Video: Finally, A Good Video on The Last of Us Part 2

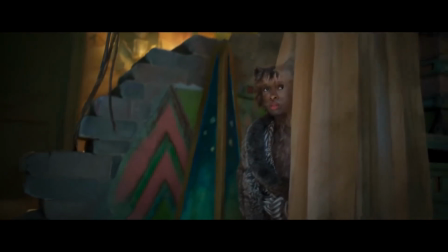(86:04)
No, this is not the cinematic unpleasure that comes with watching Cats or any of my old films.
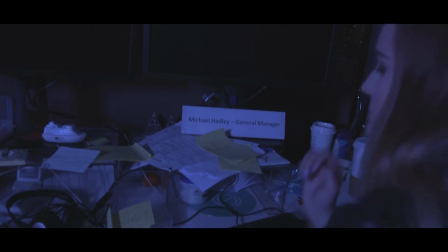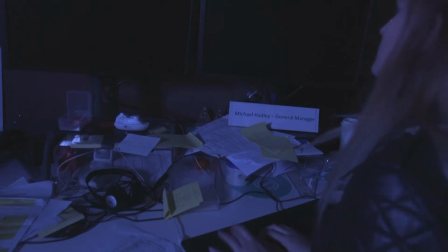This is a cinematic technique where the audience is invited to question why a piece of media makes them uncomfortable, therefore drawing greater meaning from the text. This is often achieved by refuting an audience member, or in this case a participant, their desire for satisfaction.
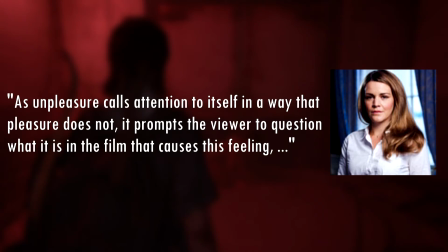(86:36)
To quote film theorist Catherine Wheatley, as unpleasure calls attention to itself in a way that pleasure does not,
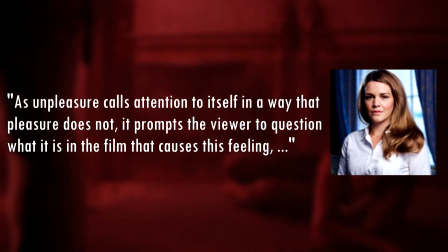(86:43)
it prompts the viewer to question what it is in the film that causes this feeling,
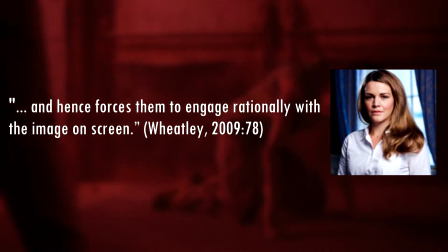(86:48)
and hence forces them to engage rationally with the image on screen. You can see this utilized in most of Darren Aronofsky's films.
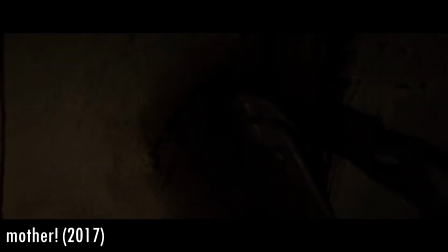(86:57)
They're brutal to watch, but the brutality is put into the context of narrative and theme.
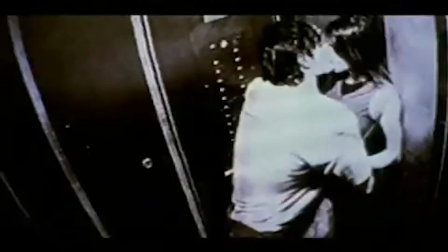(87:02)
In Requiem for a Dream, the characters descend into a drug-fueled coma of chaos,
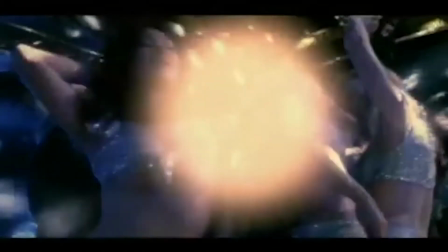(87:08)
and we can infer that the message is, oh, drugs are bad.
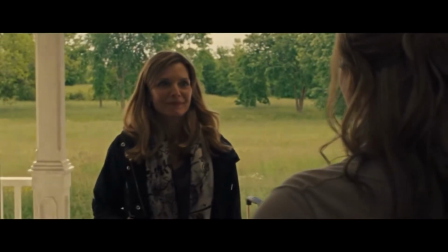(87:12)
In Mother, there is a violent and bleak portrayal of events straight from the Bible, and we can infer that, oh,
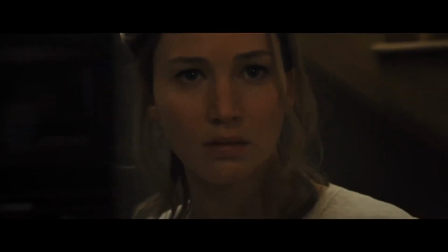(87:19)
Aronofsky wrote this in 2 days.
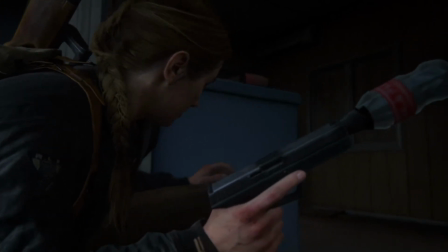(87:21)
But Part 2's deconstruction is more complicated than those examples, not because of the message itself,
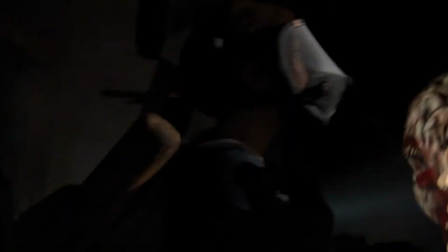(87:28)
but because it's codified in a surface-level story which you must first overcome.
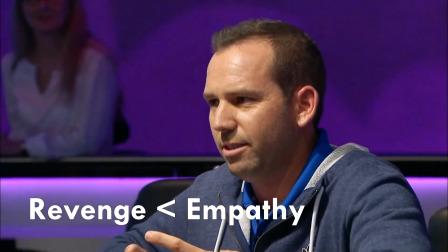(87:33) Revenge is a bad feeling. It's bad energy. It should be something different.
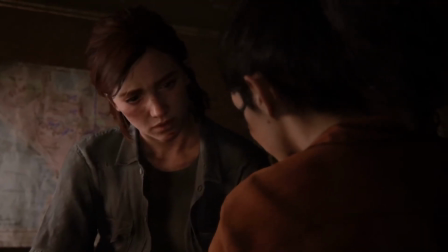(87:38) Anger?
This has been the source of the most confusion, not helped by these, about the game's message.
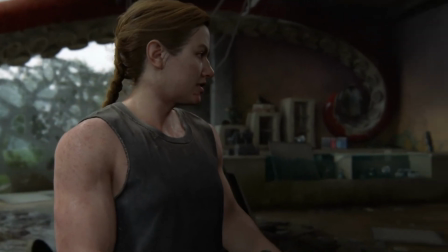(87:46)
If the game worked for you, then you will already know the writers hid the experience of relearning empathy
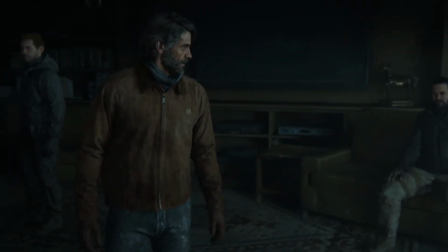(87:53)
behind a story of revenge that evolves into a complex evaluation of character and player identity.
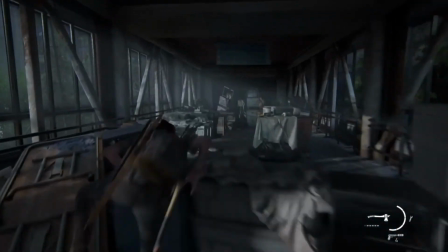(87:59)
I believe this is why the writers didn't take the seemingly obvious option of Ellie and Abby's story having greater narrative connection.
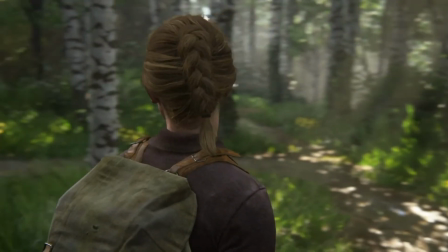(88:08)
The game wants you to realize you've been deceived, to draw on the unpleasure that comes with initially playing as Abby.
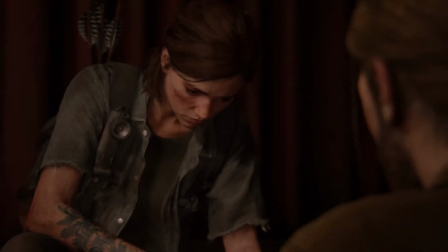(88:16)
Our vengeance manifests because of how little we know about her,
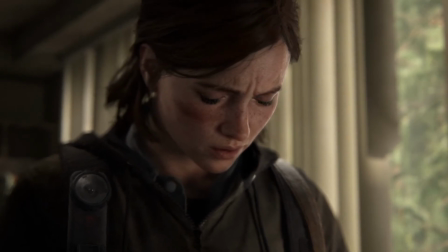(88:20)
being left cold for 12 hours with nothing more than a name, face, and an act of hate.
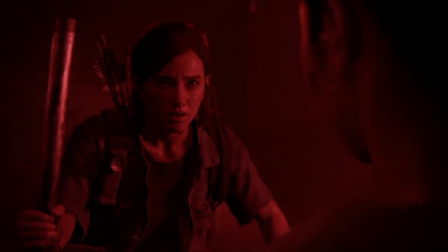(88:26)
This revenge motivates us on a first playthrough when we don't fully understand Ellie's motivation,
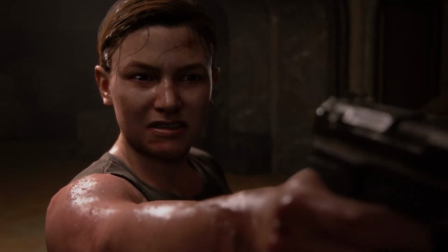(88:33)
reaching a crescendo in the theater confrontation before, bam, cut to black.
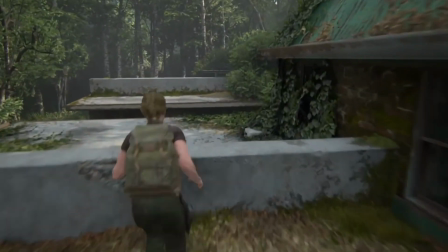(88:38)
Okay, now play as Abby for the next 10 hours.
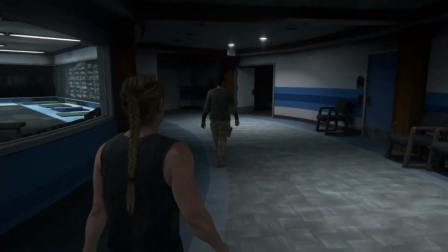(88:42)
Not only that, but the first part of Abby's story is slow, further provoking the player.
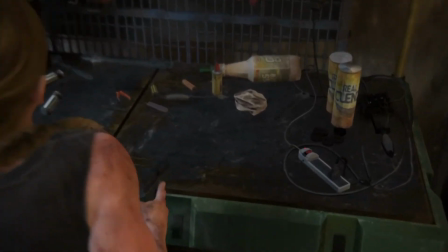(88:48)
I thought the same thing on my first playthrough. I've achieved all these weapon upgrades for Ellie, and now you want me to repeat the whole process again?
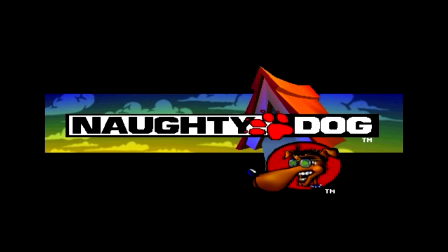(88:57)
God damn it, Naughty Dog, I'm fuming. And if my frustration here or elsewhere online proves anything, it is that the cinematic unpleasure being utilized here works.
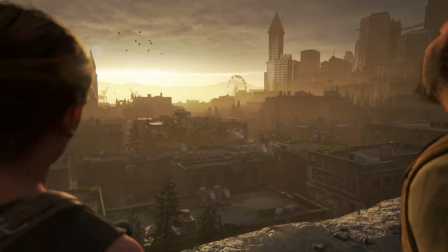(89:08)
Abby Day 1 is the most prominent use of this technique,
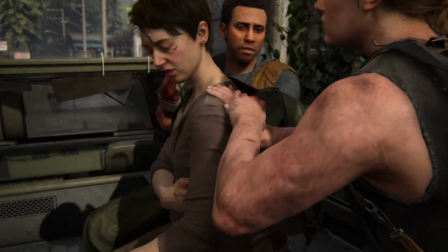(89:12)
because it is the time when we need to question the way we feel about the characters the most. to question our hatred towards Abby,
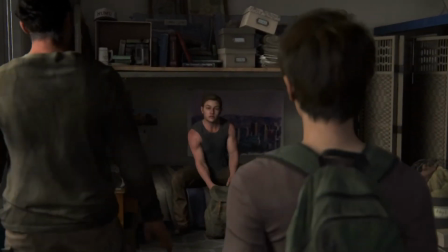(89:20)
with the first few hours progressing like the player doesn't have any discontent for her.
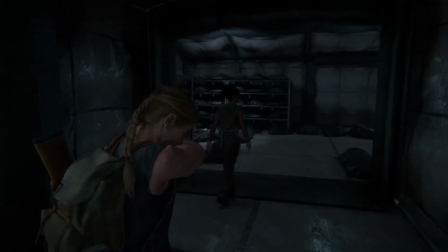(89:26)
This is coupled with how passive Abby is in her own story.
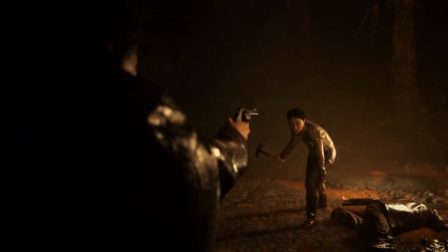(89:30)
Her first active action that has any consequence is saving Yara at the end of day one,
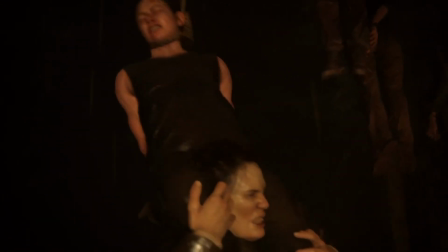(89:36)
a moment highlighted in this one-take cutscene that serves as the point many players' perception of her changed,
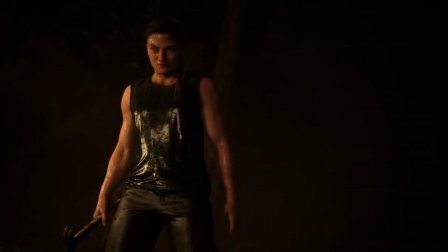(89:43)
as our identity can finally align with Abby's in the mission of saving these children.
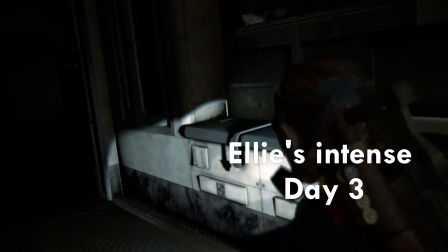(89:49)
This approach to storytelling is unconventional, even outside of the mainstream media space.
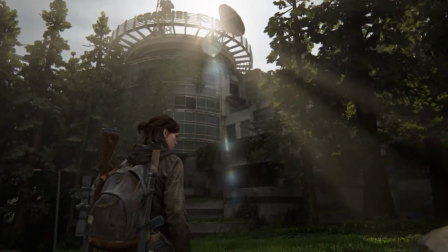(89:58)
There's been a claim that this story fundamentally doesn't work because it combats against dramatic structure,
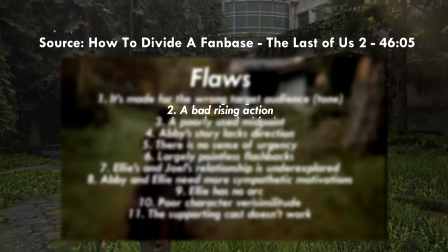(90:05)
in particular the rising action aspect.